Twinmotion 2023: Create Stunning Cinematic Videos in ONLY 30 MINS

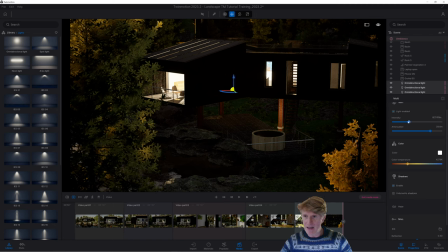(20:43)
Volumetric shadows, don't really need that, to be honest. And maybe the intensity, just bring that down a little bit. Just sort of play around with that little intensity. I think that looks cool. Lovely shadows there. Okay, so I'm really happy with this last little clip.
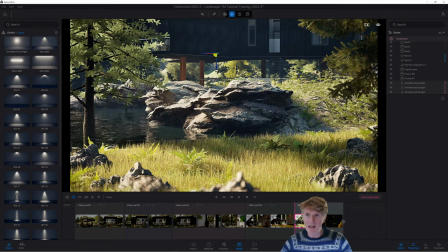(20:56)
Let's see how this looks in full. I'm going to go into full screen. So click full screen and press spacebar to play.
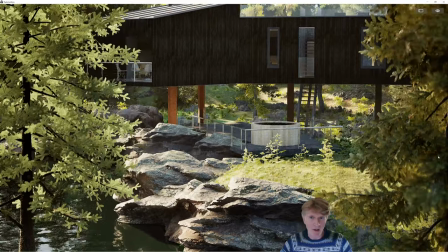(21:02)
Looking a bit more jerky now, but this will be fine once we render this out at full quality.
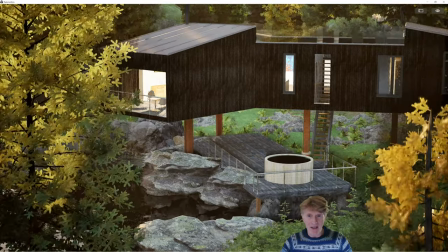(21:07)
So as we go through that day, those lights come on just as it starts to get quite dusky,
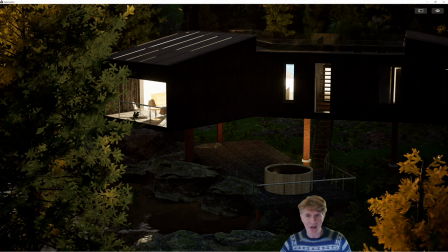(21:13)
and stay on just to kind of give that effect as well.
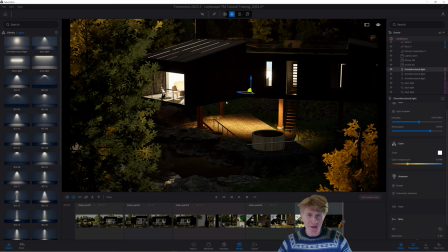(21:17)
Okay, so I'm really happy with the lighting, and I've just added a few spotlights under also with this sort of nice dusk till dawn setting.
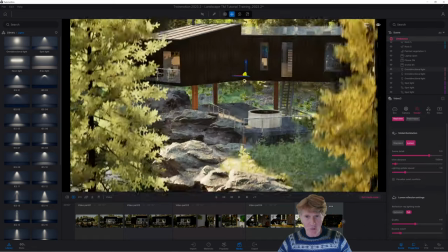(21:24)
So as you can see, those only basically turn on once we get to a certain setting, just to kind of light up this area here.
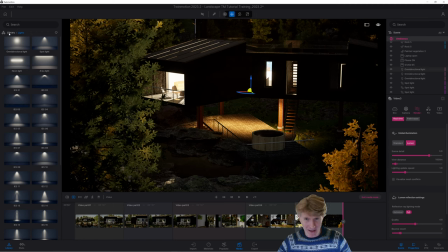(21:32)
I've also wanted to add a little bit more life to the image. So this is the final thing I just want to touch on.
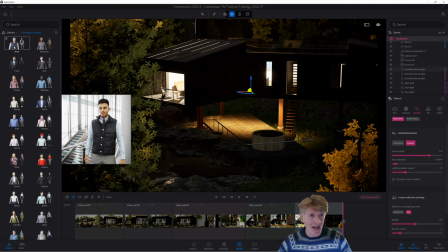(21:39)
I'm going to go through to my people, my characters, and I just want to see if we can kind of bring it to life a bit with some sort of, you know, sense of actually,
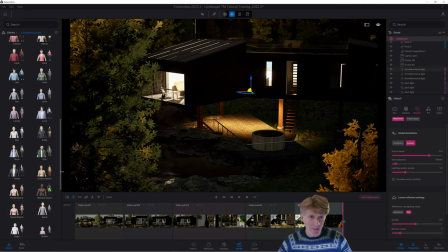(21:48)
you know, elements going on here.
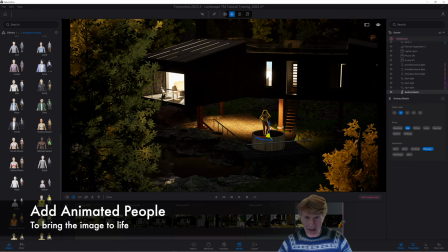(21:50)
So what you could do is drag in, let's say, a couple of people, and let's just pop this lady into the hot tub just to give a bit of a focal point. I'm not sure she should be on her mobile phone or walking around, so I'll have her idling instead, and let's just spin her around.
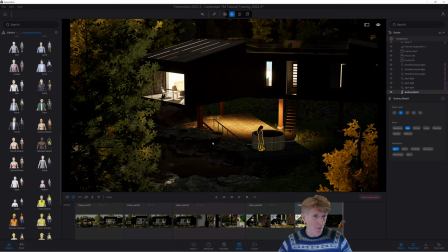(22:06)
Just to give a bit of a focal point, and we'll also have Hunky Michael here. Let's pop him in the tub, and there we go. Just to give that nice little kind of focal interaction. They're having a little bit of a drink in the hot tub. So I'm just keen to sort of see if this enhances the image or not.
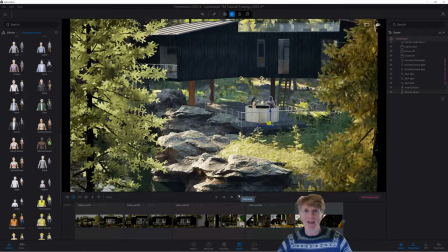(22:26)
You know, in some ways it draws the attention of the eye, but it does create something, a little bit of a focal point and sort of some drama to the image as well.
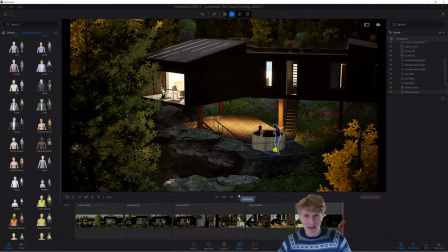(22:34)
So, you know, this is something that you can decide to try or not try.
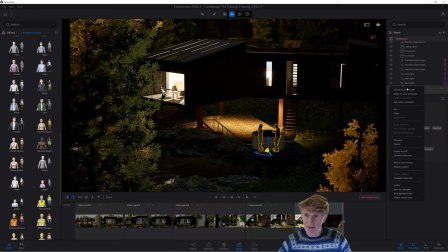(22:37)
The really nice thing is we can easily put those people into a container, basically let call it people. And basically, if I want to, I can just turn it off. There we go.
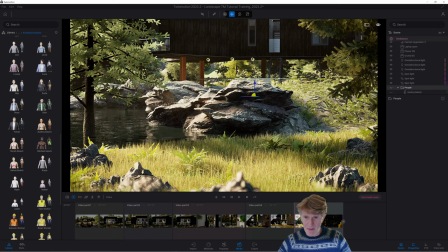(22:50)
Click update and turn them off on the second bit.
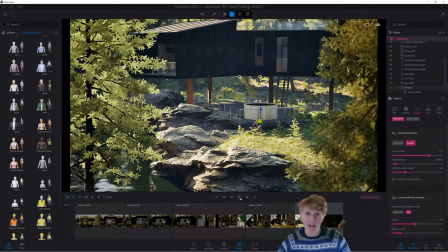(22:56)
I wonder what happened, actually. I wonder what happened, and will they suddenly appear? I guess they'll suddenly appear once we get that view transition from one scene to the other.
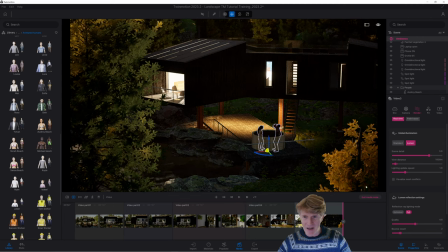(23:05)
So that might look a little bit strange. Yeah, it definitely does. Okay, you know what?
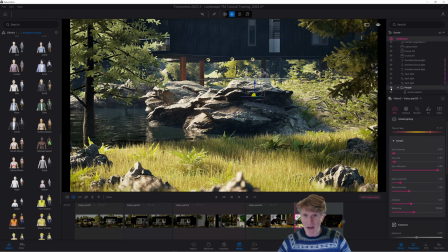(23:10)
I'm gonna go with it. I'm gonna go with the people just to see how it looks. I think when they're at a bit of a distance, I'm pretty happy. Okay, so final couple of tips here. We've got our entire video rendered out. I just wanna check that I've got the lumen on for all these clips. Certainly on for that one.
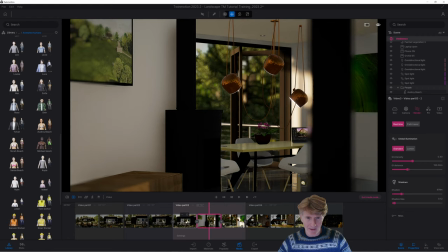(23:28)
That one it isn't actually on, so let's get it on. Yeah, okay, let's go to settings for that whole clip, turn lumen on.
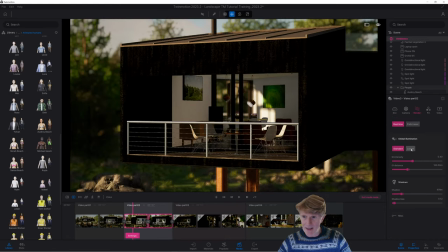(23:36)
Okay, just be careful, as I say, you do sometimes need to adjust the lighting levels. So with the lumen there, it's a little bit darker. So I might just see how that pans out. Yeah, it does look good, actually.
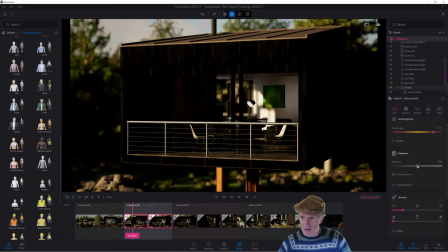(23:48)
So I might just need to kind of increase that brightness, that exposure level tweak, just to kind of get that. In fact, I much prefer to do the local exposure and just enable that.
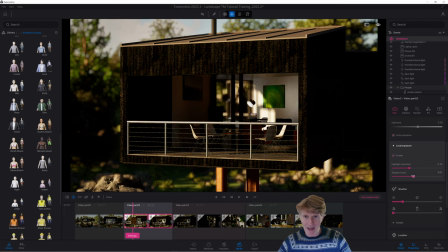(23:59)
And I think that actually really, really helps. Okay, so let's get those shadows down a little bit darker, tweak that for that particular clip.
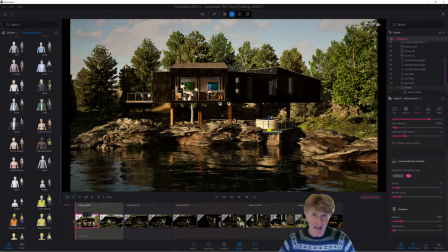(24:08)
So just before we render out our final clips, there's one more thing I just wanted to show you as well. Basically, if you go to these little three dots and you click collapse, basically you get the clip collapse into one section. But now what you can do is actually basically click on these little icons here, and you can fade to black or fade to white in each image.
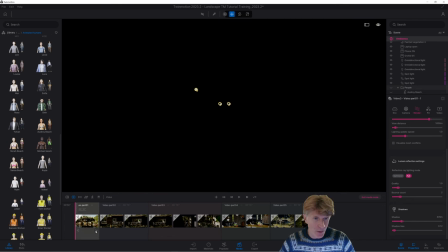(24:27)
So this is quite nice. If you fade to black, for example, let's click onto that one, fade to black.
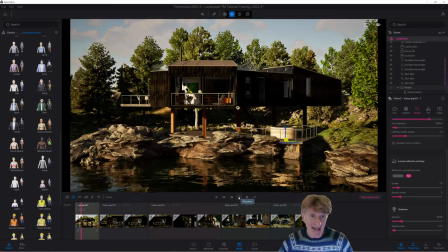(24:33)
Let me just show you what that does. So basically, when you start the transition, it fades from black into the image and wait till it gets to the next one, and then it will fade to black between.
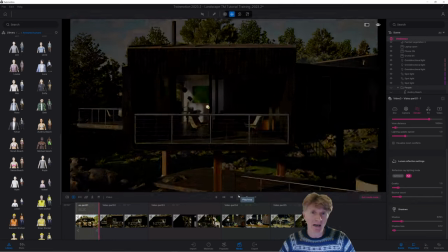(24:42)
Now, if you haven't got a video editing software where you can actually do this, it's quite a nice little setting.